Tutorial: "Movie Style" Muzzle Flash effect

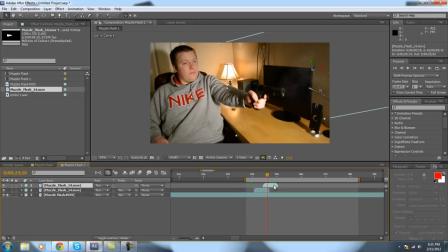We'll line it up right here. Now you're probably going to want to uncheck the position and rotation stopwatch, because I doubt that it's going to be the exact same, but it could be very close, so you never know.
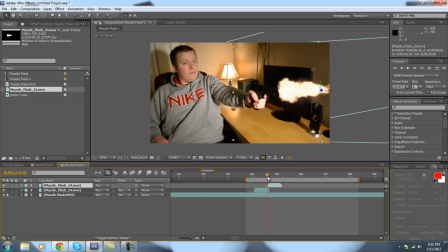See, I'm actually not going to uncheck the rotation whenever I keyframe the rotation, because that actually is the same. So what I'm going to do is I'm going to go to the position, uncheck that. We're going to line it up like we need it to be. Then we're going to recheck the position so it starts a new keyframe.
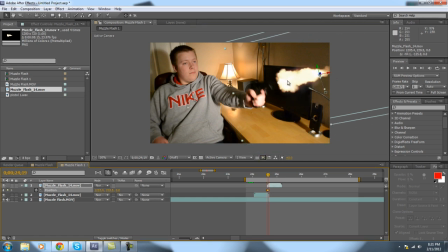We're going to go to that second frame, and then we're going to line it up again. And as you can see, the rotation is already twisting like it should be. And that just makes it easier on us, so we don't have to do more.
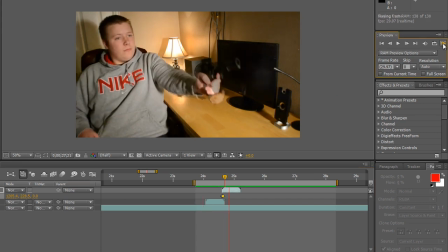But as you can see, if we do a little ramp preview real quick, two very basic looking muzzle flashes. And that's okay. It's very amateurish. I just don't like to leave it off right there. I like to get the best effect possible. So what we're going to do now is go ahead and duplicate our original footage.
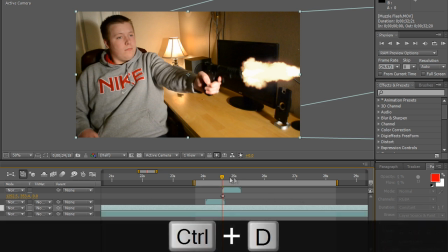So press Control D, duplicate that. We'll go to the first frame of the first muzzle flash.
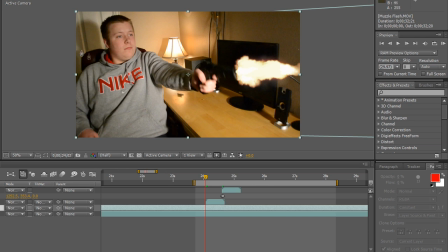And we're going to go ahead and get the pin tool real quick. And we're going to draw areas where it would be highlighted. Where, okay, say if a muzzle flash went off, it's going to be, for that split second, it's going to be very bright in some spots.
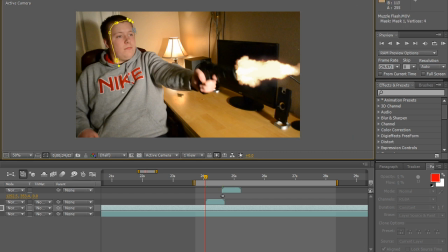So my face would probably get a lot of light. So what we're going to do here is just come in here and draw around my face. my stomach area would probably get a lot of light. So roughly, you want to make it look kind of natural.
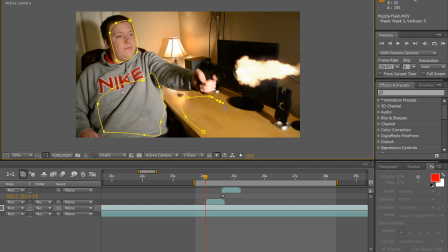It's not going to be like a perfect circle. This table, I'm going to draw around because that would probably get a lot of light. And my arm would probably take up some light too.
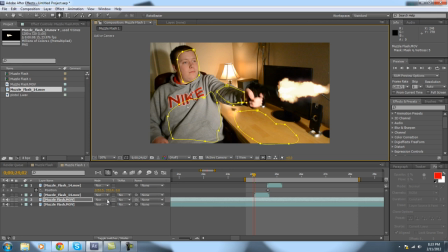Now we're going to go to the mode on this one that we just drew all the weird shapes on.
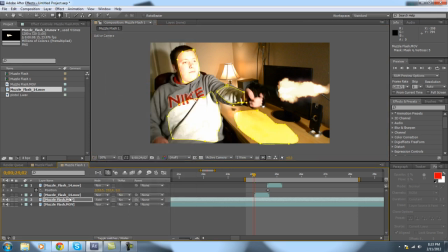We're going to set it to add. So that makes everything look very bright. Now we're going to press we're going to press M on that layer, and it's going to pull up all the masks that we just made.
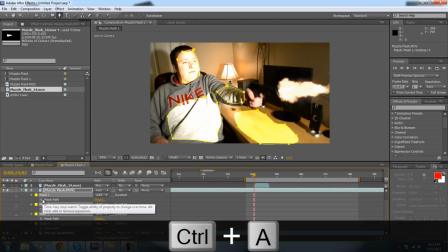Press Control A to select all of them. Press F for feather, and then adjust the feather. So feather basically makes it to where it's not so harsh. So as you can see, if we turn off these, it kind of looks like it's light, like it should look.
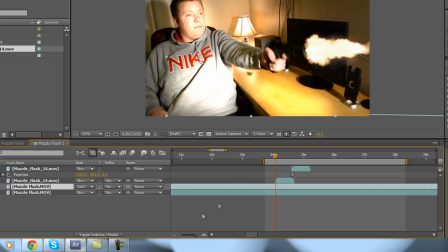Okay, so what we're going to do is basically trim that layer down to where it only goes over where the muzzle flash is. So what we're going to do is we're just going to go to the where the muzzle flash starts,
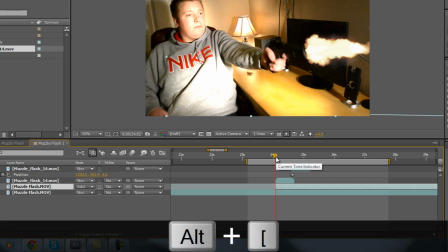Alt begin bracket, and that's going to trim it that way. Go to where it ends, and Alt end bracket.
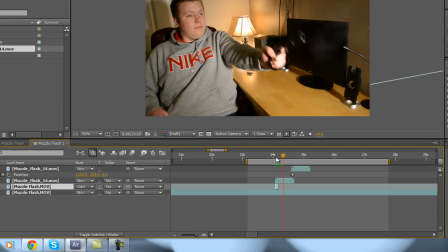And now it's only 2 frames long, so it only lasts right where the muzzle flash lasts. See, my footage right here is actually so,
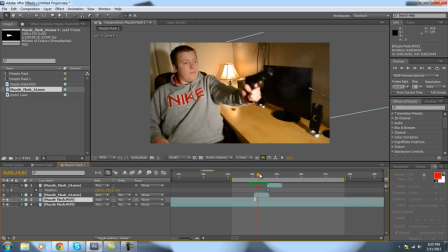when I shoot, the shots are almost so identical looking that I can literally just duplicate what we just did and move it over for the second muzzle flash, and it'll actually work the exact same as if I just went and drew a bunch of new,
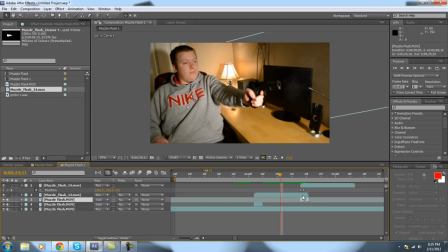if I got the pen tool and just drew a bunch of new masks.
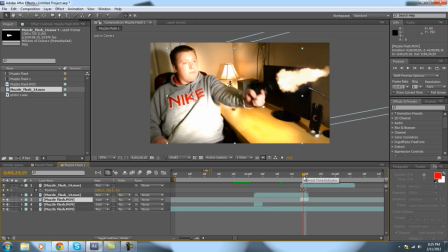But as you can see, it works fine for that one as well. So I'm going to go ahead and do that.
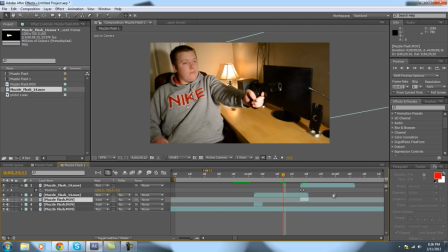And as you can see now, if your footage is not as close, the shots aren't as close, I recommend you go do that process once more.
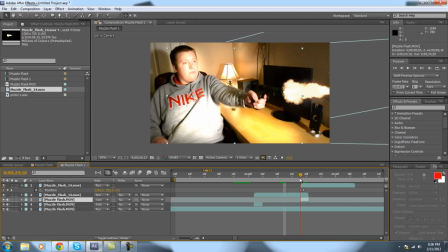Basically just duplicate the bottom layer again, draw the masks, set it to add on the mode, and then trim it down to where it's only for 2 frames.
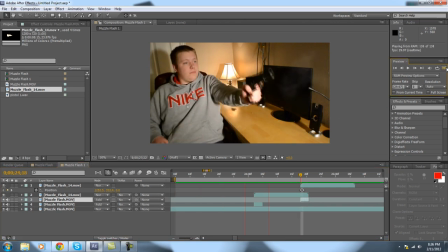So we're going to give it a little preview here again. And it looks, it's looking good. Now, the reason that this probably, you're like, well, this doesn't really, I mean, there's, that's not really that effective. Well, the thing is I haven't put this pistol sound effect, which I actually did create.
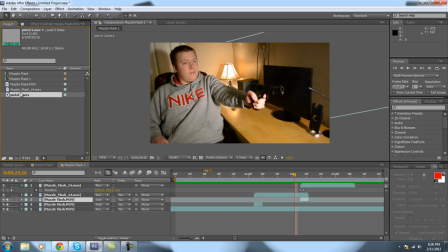I mixed a bunch of sound effects together. I used Freddy W's tutorial on sound for it.
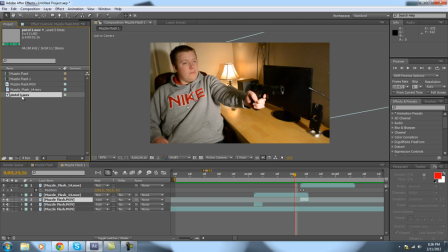And I mixed a ton of sounds together, and I got a very clean sounding cinematic pistol sound. A little redundant there, but the thing is a real gun sound, a real gunshot does not sound good on a video.
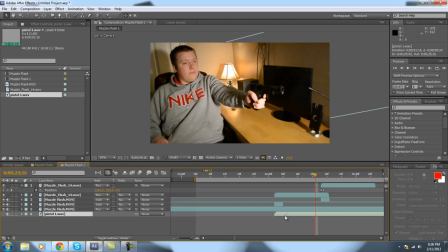So you have to make it, you know, be very cinematic and very outgoing. So what I'm going to do is this pistol sound basically is like a click boom. So I'm going to take the waveforms down, and you can see the boom happens right here at this big blast area on the waveform.
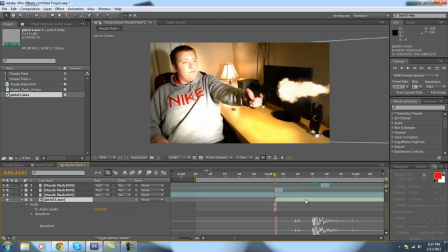So we're going to go to the first muzzle flash, and we're going to line it up. We're going to line this the boom up to that right where the muzzle flash starts.
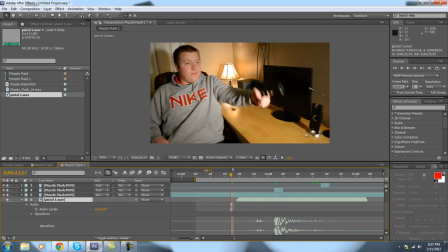And watch how big of a difference this makes. Just even in visualization, you're going to think, wow, that's a good looking muzzle flash. So here we go. So as you can see, just right there,
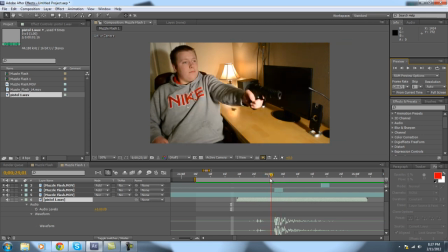that was great and good sounding right on top of that muzzle flash, and in your brain it kind of just clicks as a gunshot.
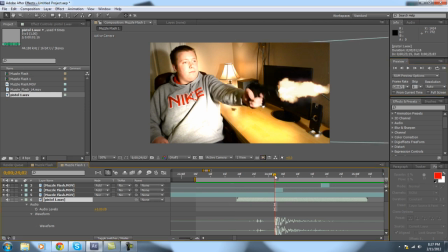So I don't want like a click boom on the second one because it already clicked once.
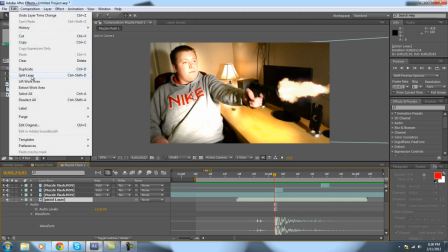So what I'm basically going to do here is just split the layer. We're going to go Edit, Split, or Control Shift D, whichever you find easier.
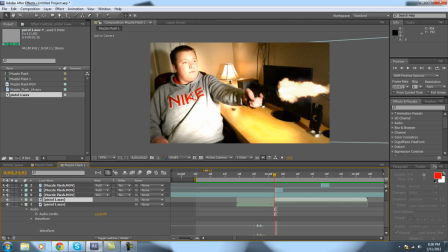And I'm going to duplicate that. So basically I'm just duplicating the boom and not the click. Kind of using 2-year-old words here. We're going to scoot it down and line up with the second one. So here's what we're going to hear.
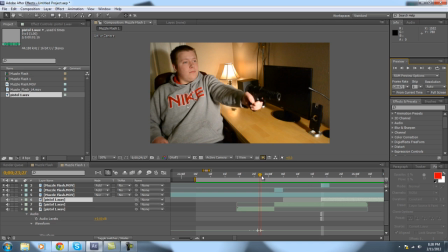So that is a very good sounding, very good looking muzzle flash, guys. That's probably as good as you're going to get it on a low budget, just with computer GFX. So I hope you guys enjoyed this tutorial. If you did, please check out our channel. We have plenty more like it, Photoshop tutorials.
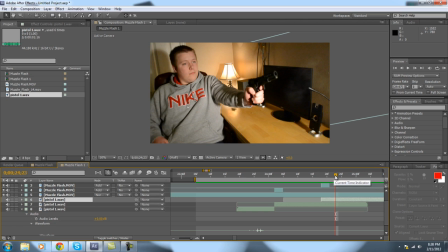I have a 3D motion tracking tutorial, which is awesome in my opinion. Check that out if you like it. And anyways, guys, I'm Colin with Tell You How. I hope this helped you out, and you guys have a great day.